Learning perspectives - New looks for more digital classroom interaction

It's called a POV or a point of view, and I just strapped an action cam on my head, and yeah,
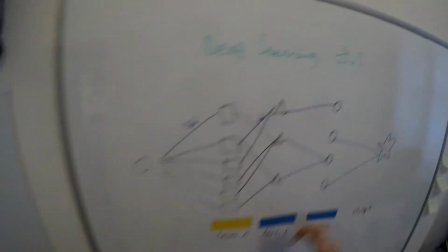253s
it looks a little bit silly maybe, but you put the perspective literally into the learner one,
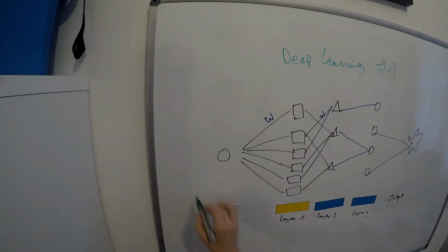261s
and I think it's quite nice if you show around.
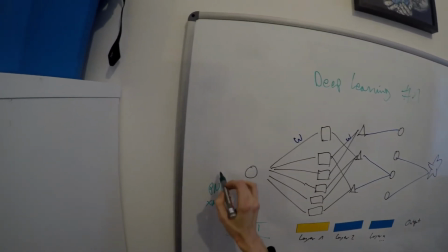265s
Maybe you have a lab tour, maybe you have some heavy equipment, maybe you can show the campus.
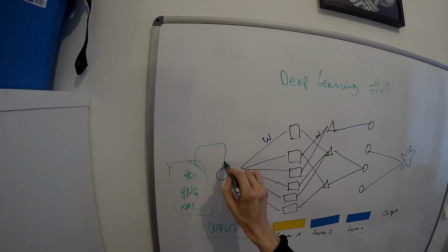270s
You know, you make it more viable to connect to what you say instead of putting out there the
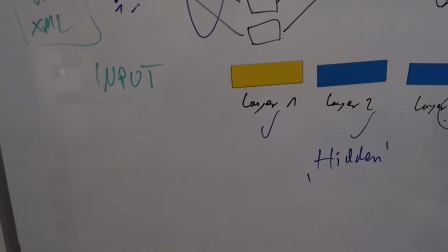278s
millionth slide and just say, okay, here it is. You literally put yourself into that POV of the learner. Then we have another classic approach, the picture-in-picture. This is very common among streamers, but sometimes I see recorded lectures.
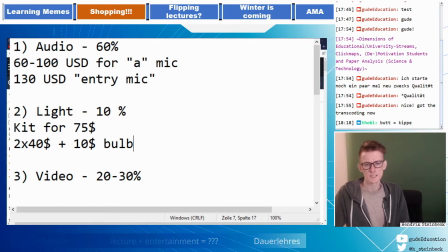294s
I would recommend to make your image or your video a little bit bigger so that we can actually see you.
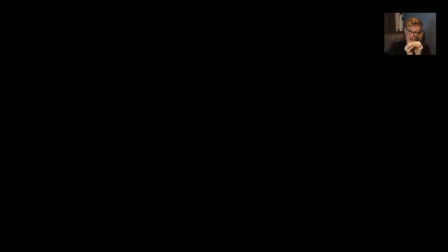304s
I know it's like very tempting to put yourself very tiny into the last corner,
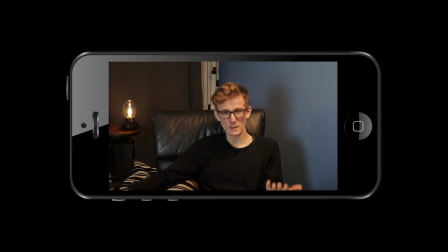309s
but imagine you would watch the video on smartphone. It's quite hard and you would waste the space. So 1 to 2/3, maybe like at least 20% of you up there, because once again, people or educators complain about the lack of interaction, but maybe you have to do the first step. I know it's hard, but if you show yourself more often, then it's easier for us students to do the same. And another reminder, a PowerPoint audiobook might be quite tempting as well, but the social component and the human face is still worth to see, is still worth to hear. So just another reason to put you out there. When I'm asking my fellow students, they say, yeah, it's helpful to see the lecturer's face.
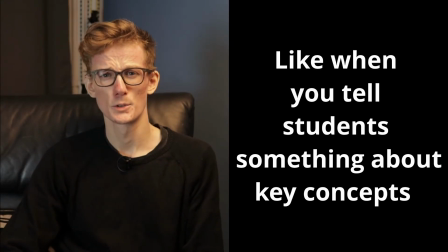365s
The last perspective is a 50-50 component. You could put yourself right next to the slides,
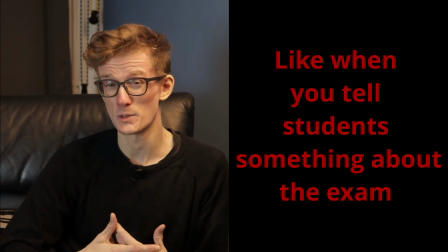371s
especially if it's about something that you want to emphasize, and it's just about mixing it up. I'm not telling you to make always the flying desk cam.
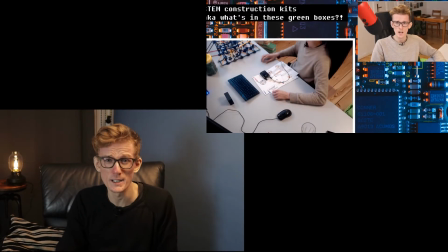381s
I'm not saying you should always do the Radiocam, but having another, just one more perspective is already so much better than having one dull whiteboard approach. So feel free to mix the formats you're doing with it. And this last perspective is a good ending as well. If that was helpful, let me know. And if you want to see some of those camera angles and perspectives put into real scenarios, check out my Twitch stream. Until then, I wish you great lectures and great videos. See you the next time. Gude out from my side.